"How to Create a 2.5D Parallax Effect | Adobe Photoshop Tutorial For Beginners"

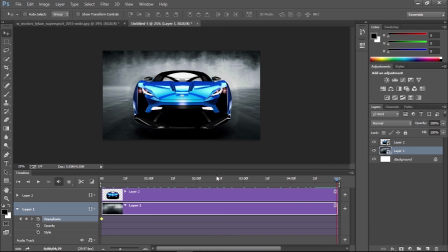Move the playhead to the end of the timeline. Then click the little e-frame icon to set a new position.
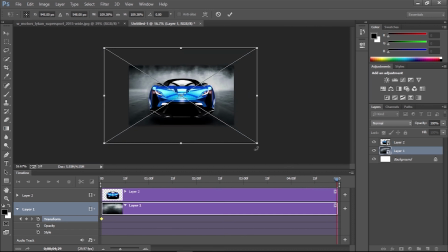Transfer the background again and scale it up to slightly. Photoshop will automatically animate the size between the two keyframes from the duration of the timeline.
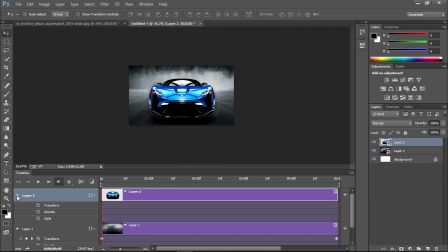Repeat the process with the other layer that contains a main subject. Add a transform keyframe at the start and the end of the timeline and adjust the size of the layer. This time scale the subject in a opposite direction.
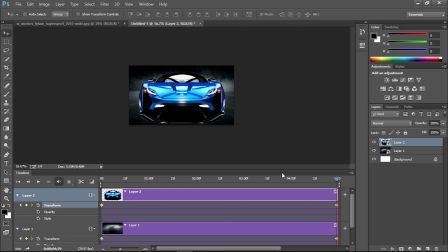So go from layer to small to intensify the parallax effect. Scrub the playhead back to the beginning then press the play icon or spacebar to see the effect.
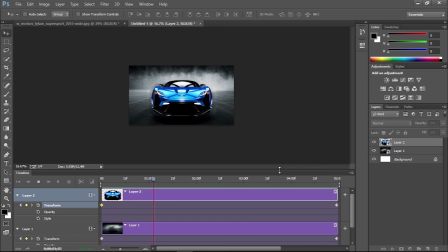First time its play it might be little jumpy until it's rendered in the timeline. name, but a second time should play through smoothly. The result is a cool stubble animation, where the foreground and the background move at different rates to create the parallax effect.
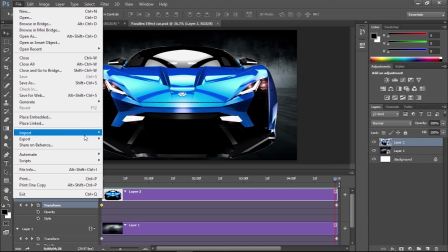The final video can be exported by heading to file and select export then render video.
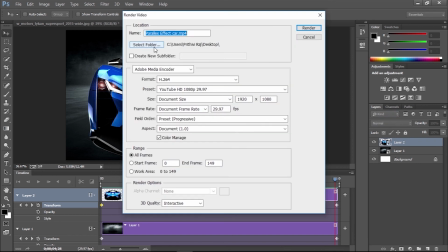Set the filename and change the preset to YouTube at 3080p which should be available if you have an Adobe Media Encoder installed as a part of the Premiere or After Effects from the full Adobe CC source.
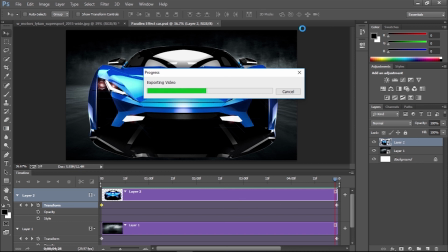This parallax effect is also worked with landscape images where there is clear definitions between the horizon and the object moving.
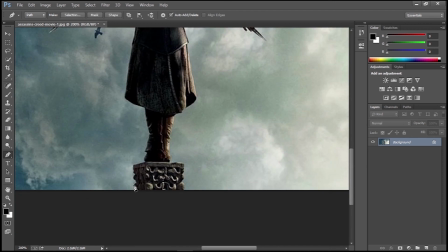Its work expectationally well if the foreground,
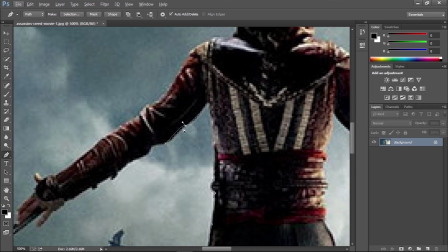middle ground and background can be separated and moved independently.
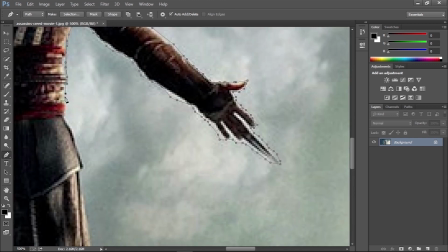In this next example,
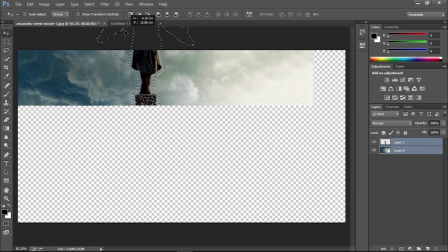I am creating a clipping of the rigid line and creating a timeline of a subject in a foreground adjusting a main subject in the sky.
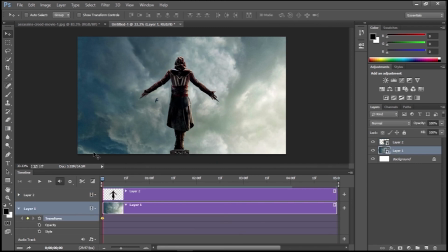The stubble scale on the main object layer again some slight rotation and
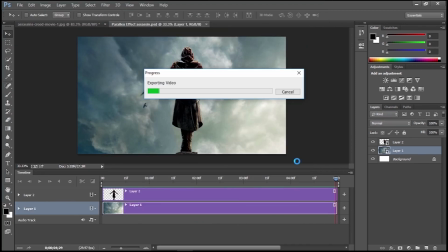movement of the sky creates a cool effect when the animation is playing through.
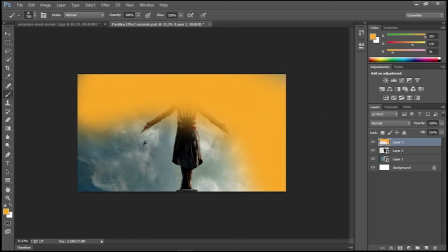This time I added a couple of extra lightning effect layer but the effect itself can be easily created by manually
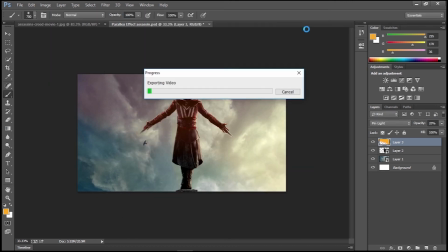rubbing a bunch of wild sponge with brush and adding some blur and less the opacity of this the trick is to adjust the
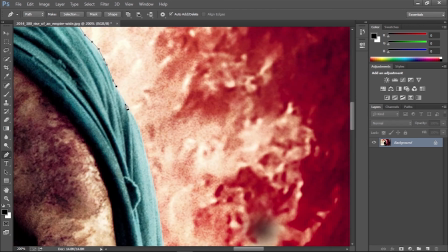keyframe just enough so they produce some stable motion you
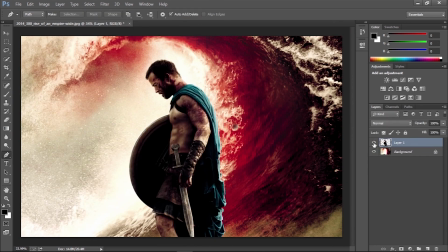can always move a timeline playhead back over a keyframe and read adjust the transformation
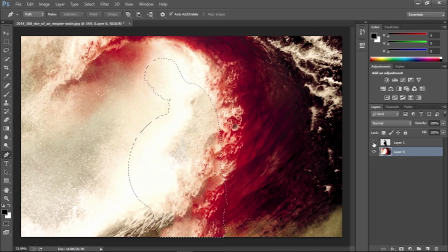or you can switch the keyframe around so the transformation play in the opposite direction.
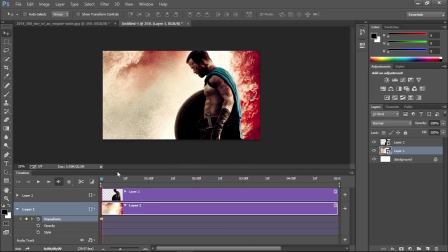A video timeline was created for all the layers,
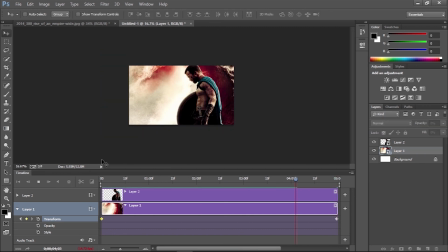then each section was animated independently by adjusting the size and position.
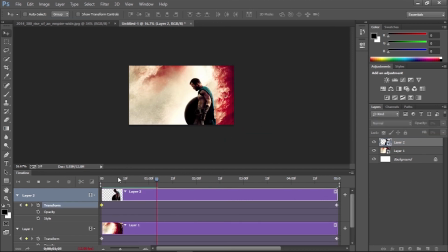So I hope you have some fun with this parallax effect to bring your own photographs to life.
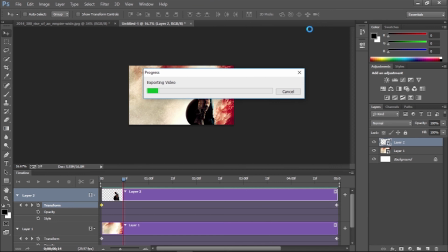It provides a cool new way to experience your shots in a kind of pseudo video format as opposed to basic still in your slideshow.